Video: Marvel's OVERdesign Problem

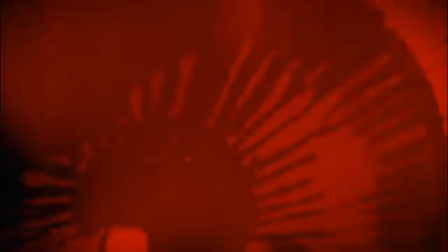(0:08)
Alright, so let me be real here. This isn't something that's killing the Marvel Cinematic Universe,
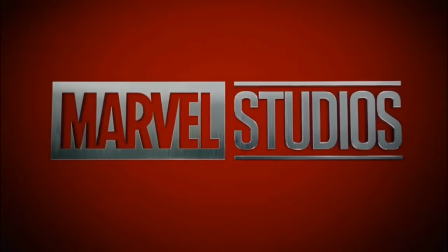(0:12)
nor is it such a problem that it's detracting my enjoyment of MCU movies, but it's something I've noticed for a really long time,
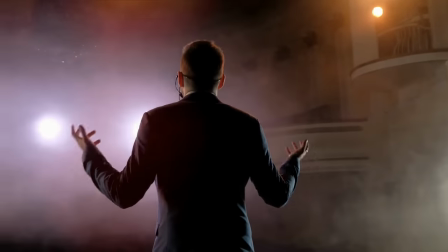(0:18)
and it's gotten to the point where I just want to talk about it because I want to complain about something. Is it a nitpick?
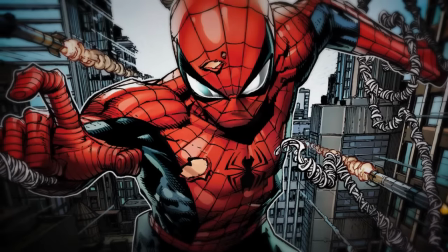(0:23)
Yeah. So for me, the best kind of quote-unquote superhero suit is the superhero suit that's kept simple.
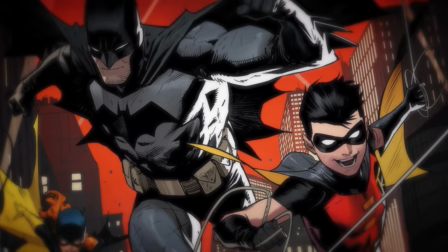(0:28)
In comics, you have a design like this. Boom. Easy. Boom. Easy. But then we get to stuff that's more complicated, and then you're losing me.
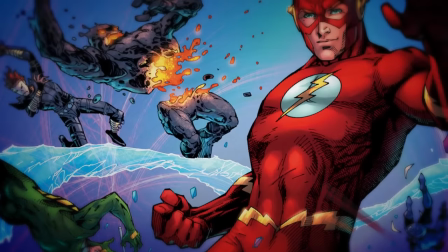(0:36)
For example, I'm a fan of the fantastical elements of fiction. Stuff doesn't have to make too much sense to me.
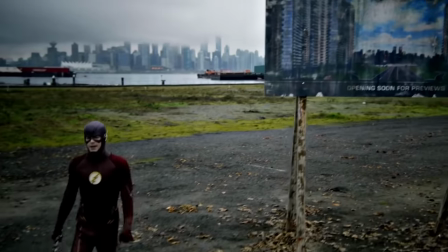(0:41)
It's all about that iconography. In real life, though, the CW has suits that look like leather jackets.
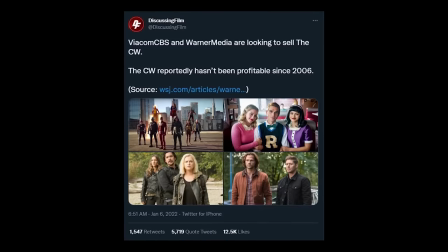(0:45)
And I get it, it's practical and their budget is low. Also, isn't it crazy that the CW hasn't been profitable since its inception?
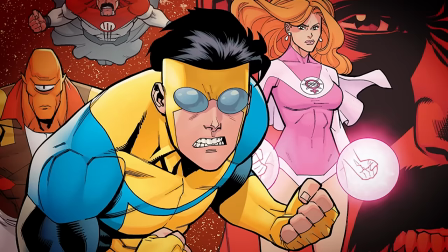(0:52)
Anyways, simple, colorful, iconic is the jam. Invincible has that vibe, the Incredibles suits have that vibe.
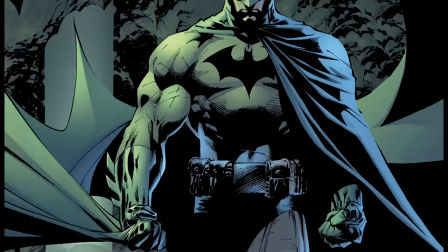(0:58)
Take Batman. He's black and gray, looks like a bat, he has a bat on his chest, easy peasy.
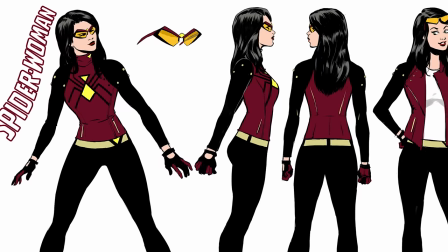(1:03)
Then we get to that Spider-Woman redesign that's basically a jacket and was extremely desaturated and boring.
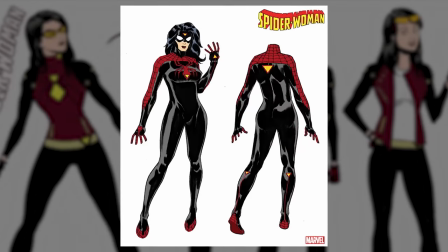(1:09)
I don't know why they did this, then they redesigned again, and this is dope. Simpler, much more classic, feels like a superhero again.
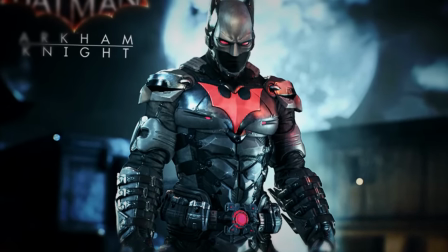(1:16)
Half the time for me, making things too realistic or too complicated makes you lose that fantastical awe.
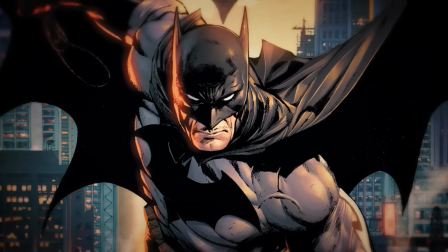(1:22)
At least, I lose it. Now, I've gone in this whole spiel of how I prefer the simple nature of superhero suits to segue into the Marvel Cinematic Universe,
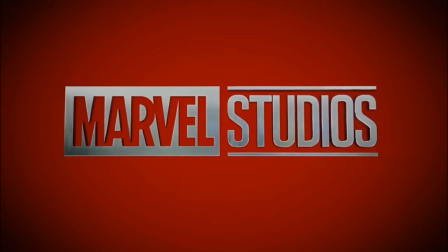(1:30)
because their suits, half the time, are over-designed to death. And it's getting worse.
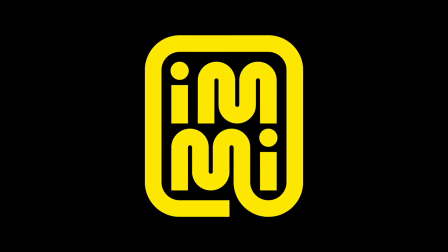(1:35)
But first, let's talk about today's sponsor, Imi. Imi is the world's first low-carb, high-protein, and 100% plant-based instant ramen.
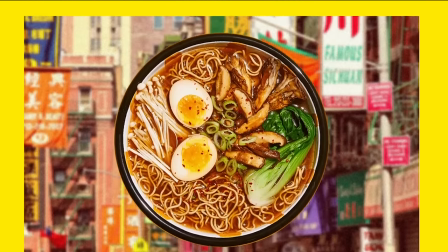(1:44)
Each serving of Imi has 21 grams of protein, 19 grams of fiber, and only 6 grams of net carbs.
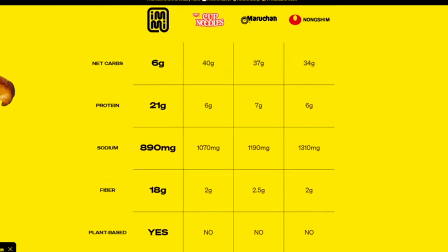(1:49)
It's non-GMO and is 35% lower in sodium versus traditional brands. There's less bloating and thirst after eating.
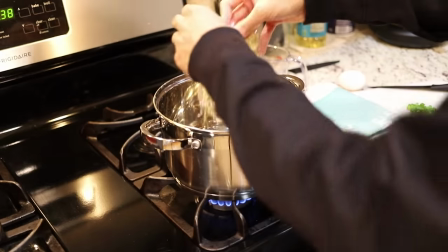(1:55)
So check it, Imi is up to 85% lower in net carbs than other brands. Imi contains up to 3 times more protein than other brands.
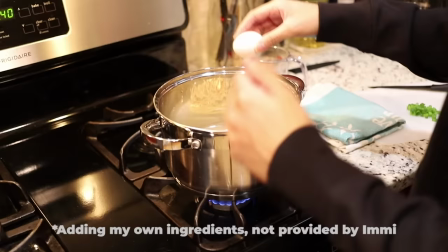(2:01)
Imi contains up to 4 times more fiber than other instant ramen brands.
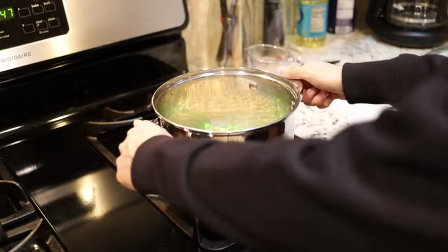(2:05)
And lastly, most traditional instant ramen brands use meat-based ingredients and unhealthy preservatives in their soup bases.
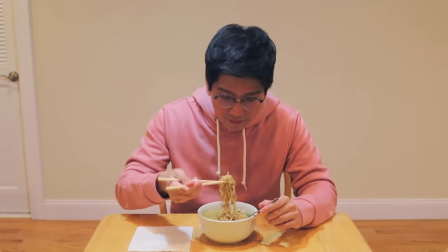(2:11)
Imi is a 100% plant-based product that uses high-quality ingredients.
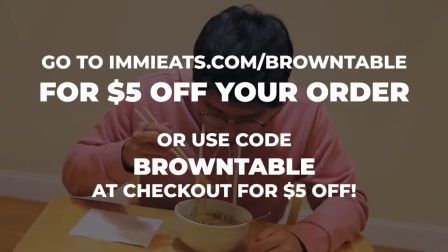(2:15)
So click the link below and use code BROWNTABLE at checkout or go to imieats.com/browntable for $5 off your order.
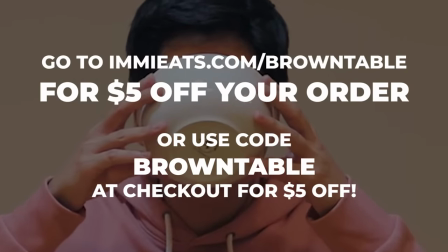(2:21)
That's imieats.com/browntable or just click the link below and use code BROWNTABLE for $5 off a variety pack today.
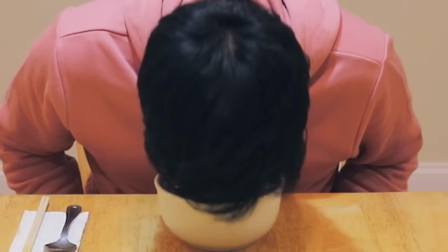(2:27)
Imi is also proud to offer a 100% happiness guarantee, so you can try Imi risk-free and decide for yourself if Imi is worth it.
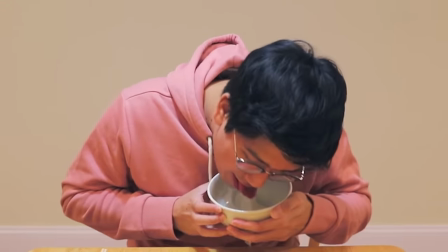(2:34)
If you're not happy with your Imi, they will offer you a full refund within 30 days of purchase. Thanks so much, Imi, for sponsoring today's video, and let's get on with nitpicking.
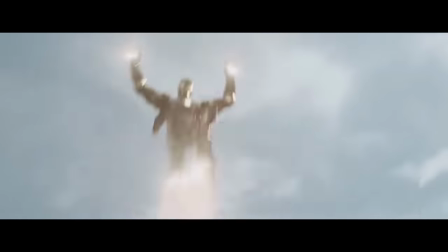(2:42)
So, in the beginning, Marvel adapted superhero suits to perfection, while keeping them still realistic.
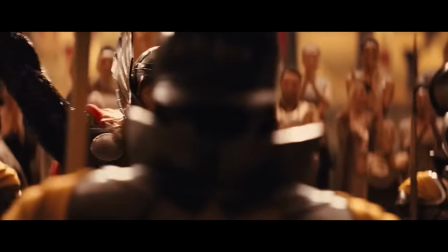(2:48)
Thor, ripped directly out of the comics, his suit is a bit more complex, but it suits the aesthetic, it's regal.
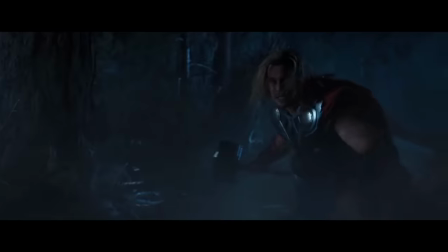(2:53)
It's Shakespearean, it's mythical, it's a fantasy.
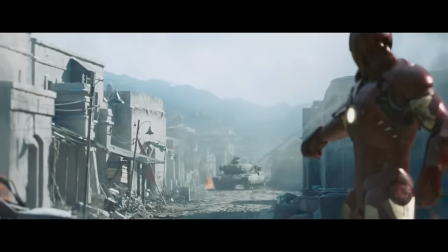(2:56)
Iron Man, armor, technology, nothing too streamlined, it's bulky yet slick, the best Iron Man suits are the ones at the beginning.
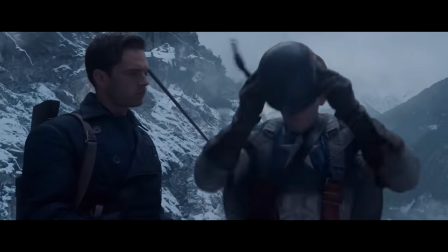(3:03)
Captain America also has his classic look, but he's not gonna wear spandex to fight in World War II, right?
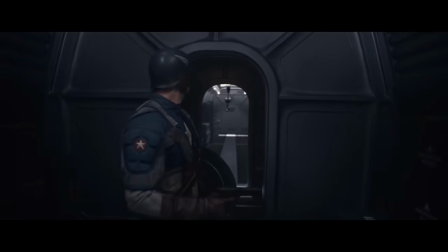(3:08)
So yeah, he has a more militarized look that makes sense. He literally just wears a colorful combat uniform.
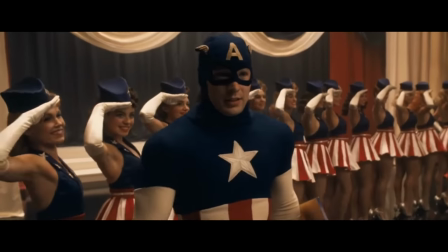(3:13)
Still, he does wear his traditional suit for a moment, and that is dope.
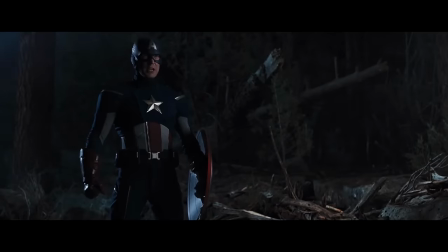(3:17)
And then in the Avengers, Captain America dons an extremely comic booky suit, and to be honest, it's not even that badly designed, it's just that the material doesn't work.
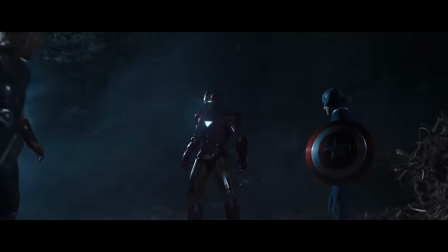(3:25)
That being said, right, when all these characters come together, you get the visual sense that these different worlds are clashing together.
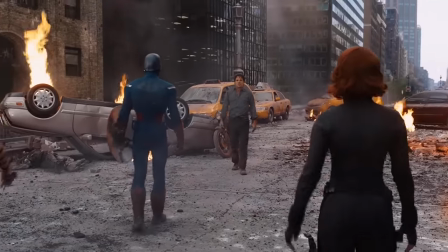(3:33)
They all feel distinct and kind of odd being next to each other, and that's what makes it so cool.
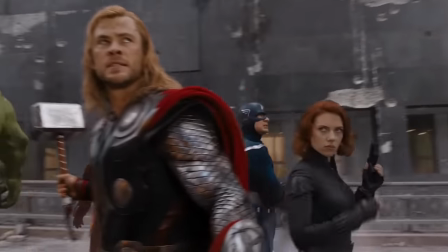(3:38)
Best of all, the characters' suits are all vibrant and dynamic, except for Hawkeye, sadly.
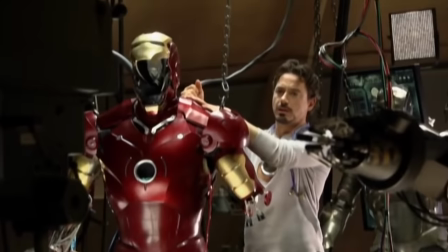(3:42)
Now look, I'm not gonna act like I know exactly what's going on behind the suit designs or who the artists are, who approves the designs.
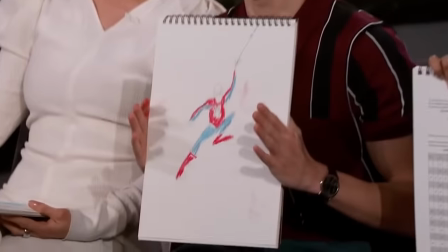(3:49)
I don't know the process, I'm just going off what I'm seeing on screen. And I'm enjoying what I'm seeing.
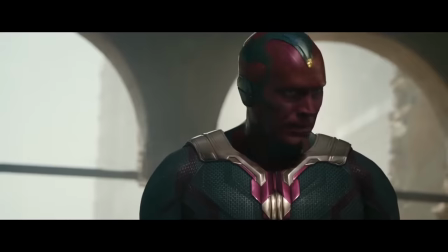(3:54)
But as the MCU keeps going, visually it starts to homogenize a bit.
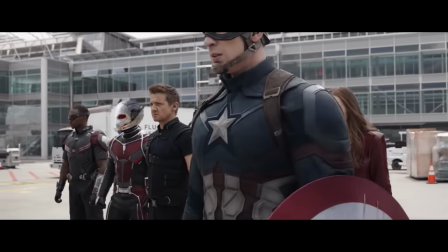(3:58)
Everything starts looking less vibrant thanks to the color grading, and all the superheroes begin to look like they got their suits from the same tailor.
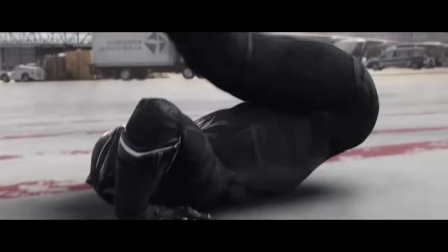(4:04)
Not that the suits are bad, by the way, they're really cool and are well designed individually.
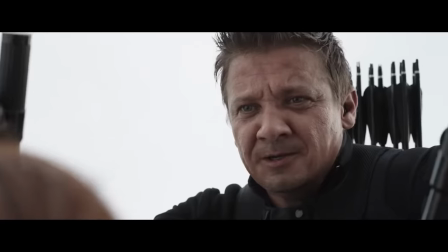(4:10)
But once you start to line up all these characters together, you start to get a little tickle in your mind.